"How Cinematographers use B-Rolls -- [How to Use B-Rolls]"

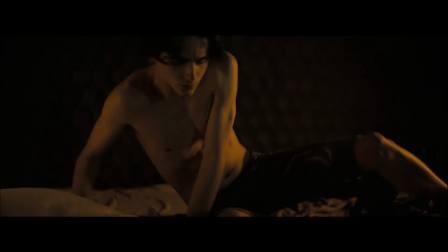0:02 Have you noticed why this particular shot is placed here in this scene? Or this shot in this scene?
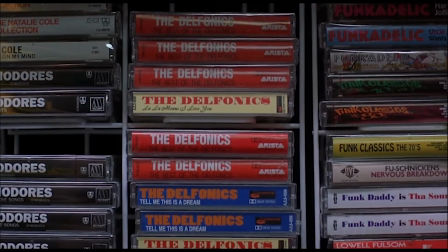0:12 Well, these types of shots are called supplemental footage, or typically filmmakers call it B-rolls.
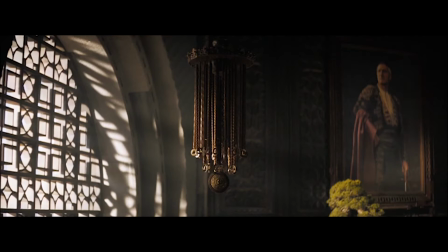0:18 They serve a purpose to the scene. If you've ever wondered what is B-roll?
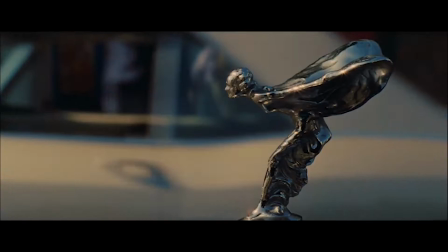0:24 And how do you shoot it? Then, this is a video for you.
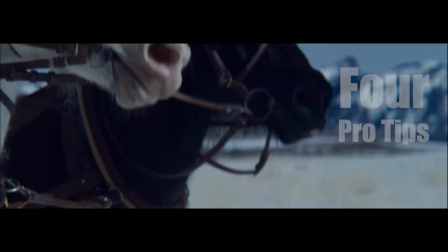0:30 I'm going to show you 4 pro tips on how to shoot amazing B-rolls in the second part of this video.
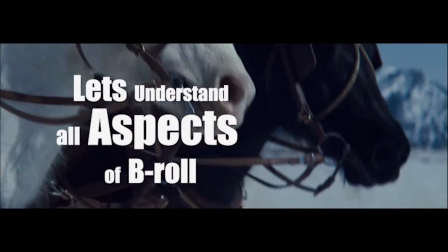0:36 But first, let's understand all the aspects of B-rolls.
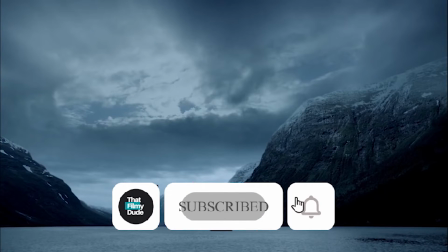0:40 Before we begin, don't forget to hit that subscribe button and click that bell icon to stay in the loop.
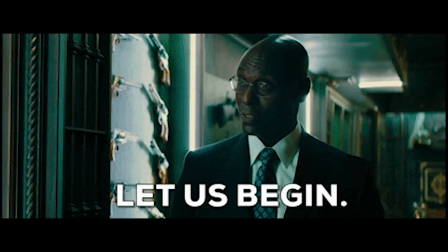0:47 Alright, so let's start the video.
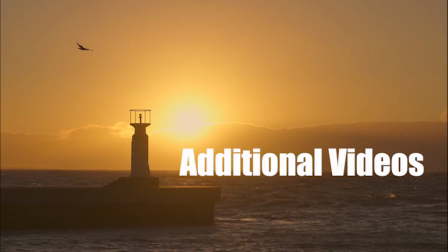0:50 In video production, B-roll shots are additional videos, whereas A-roll shots are major footage of actors and other subjects.
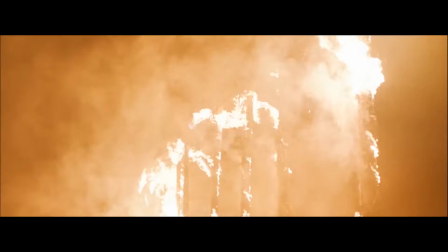0:59 B-roll film is typically mixed together with A-roll footage to create dramatic tension, or to further explain a point in the editing process.
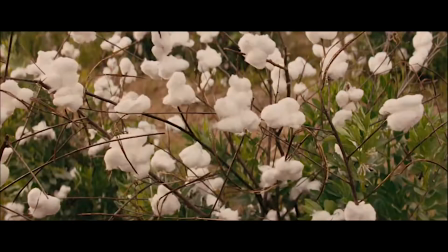1:09 Stories that rely entirely on A-roll footage might feel off balance. This is why shooting B-roll is important.
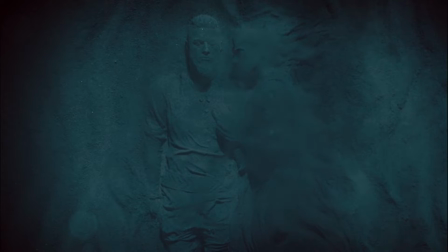1:16 The word A-roll is no longer in use, although B-roll is still widely used in the film industry today.
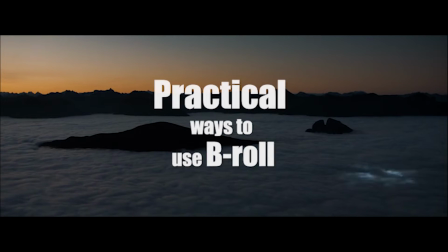1:27 Let's look at some practical ways to use B-roll footage in your story.
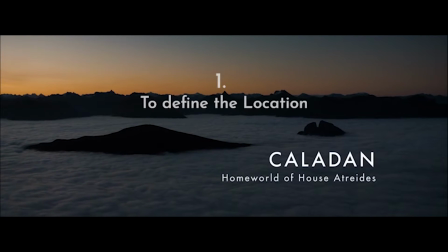1:32 You can use B-roll to define the location of a scene if the primary film does not directly indicate it.
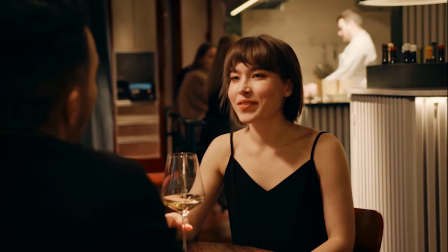1:38 For example, if a scene begins inside a restaurant, viewers may be confused as to where that restaurant is located.
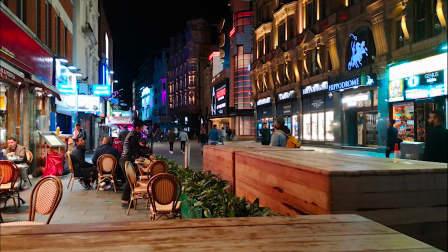1:46 In this situation, a B-roll establishing shot of the restaurant's outside could be used to show where the scene takes place.
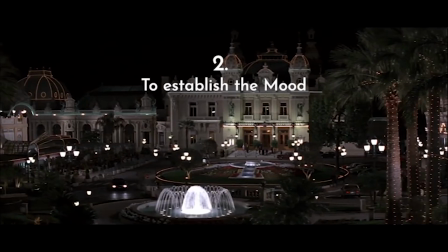1:53 B-roll can help in establishing the tone or mood for the main video. For example, if a scene takes place at a casino,
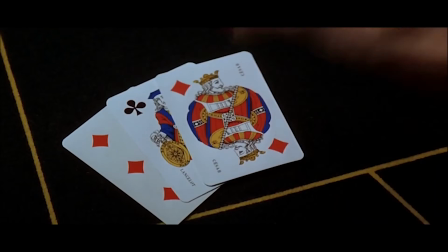2:01 B-roll of background of people playing in casino and shuffling of cards could be used to help build the mood.
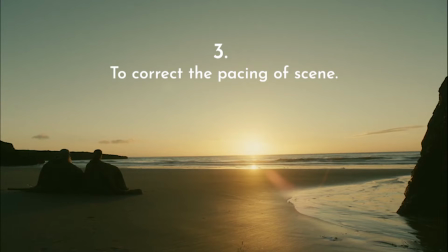2:08 We can also use it to correct a scene's pacing. B-roll footage can assist you move from one shot to the next.
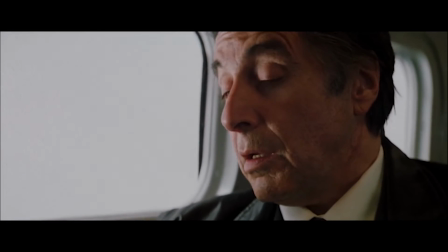2:15 Cutting immediately from one scene to the next can be abrupt. But putting B-roll between scenes might slow down the rhythm.
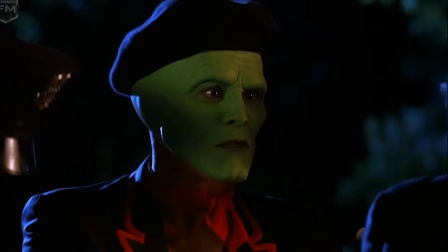2:23 Where's a camcorder when you need one?
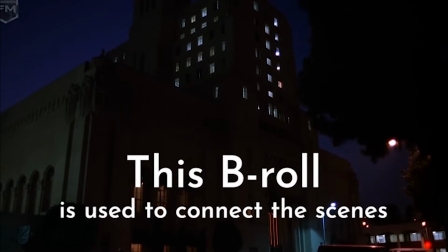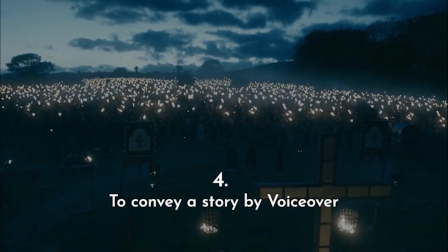2:31 B-roll footage is used in news broadcasts and documentaries to cut away
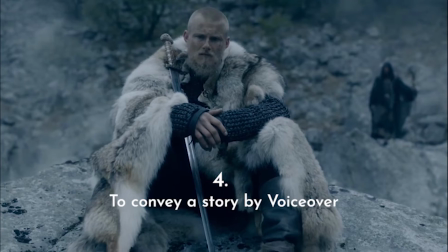2:36 from the main news presenter or interview subject and add visuals that aid in telling the story.
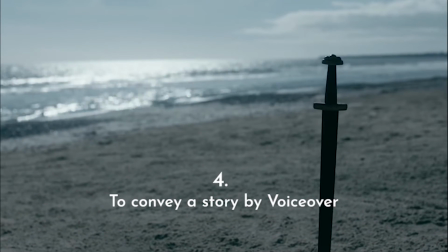2:41 This B-roll footage is frequently used in conjunction with voiceover narration.
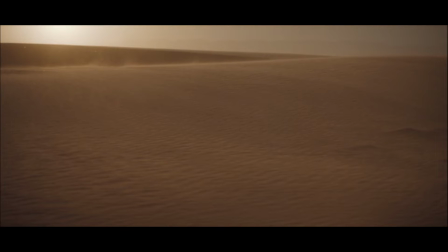2:48 Rolling over the sands, you can see spice in the air.
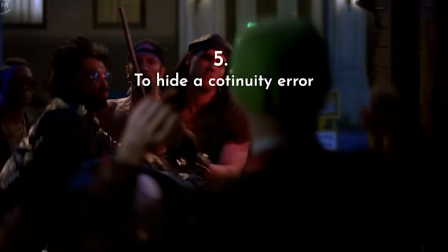2:57 You can also use B-rolls to hide errors. Sometimes it's helpful to cut away from your primary footage to mask a continuity mistake.
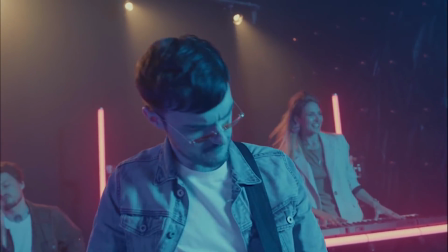3:06 For example, maybe your main character in a scene is singing at a concert, but in post-production, you notice that a crew member was briefly visible in the shot.
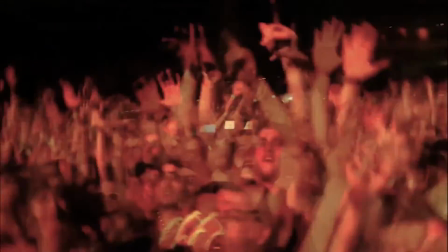3:15 To cover up the mistake, you could cut to B-roll of the concert audience cheering.
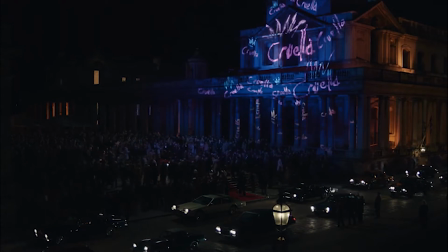3:22 On larger productions, A-roll and B-roll are commonly filmed by 2 separate film crews, the first unit and the second unit.
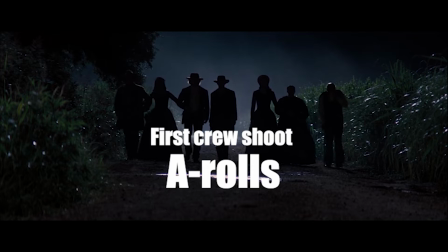3:31 The first crew is in charge of shooting the most important footage for the film's storyline.
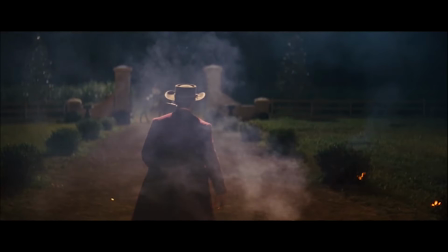3:36 The lead actors and additional performers with speaking roles are usually involved in these situations.
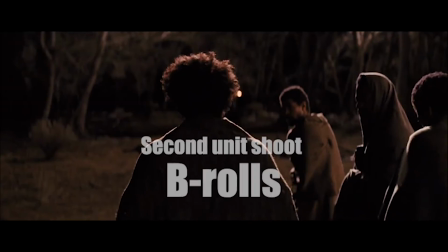3:43 The second unit is a smaller team. They are in charge of shooting all of the extra footage that the first unit missed.
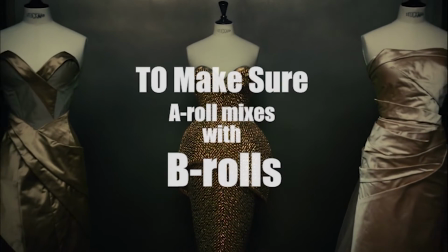3:51 It's the role of the second unit director to make sure the B-roll video mixes in seamlessly with the rest of the movie.
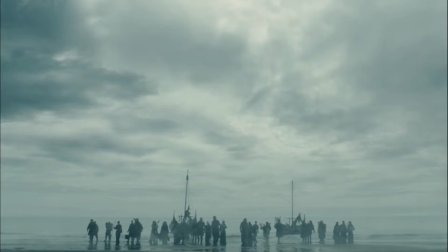3:59 Smaller productions may not have 2 film crew units. In these circumstances, the primary unit will also shoot B-roll.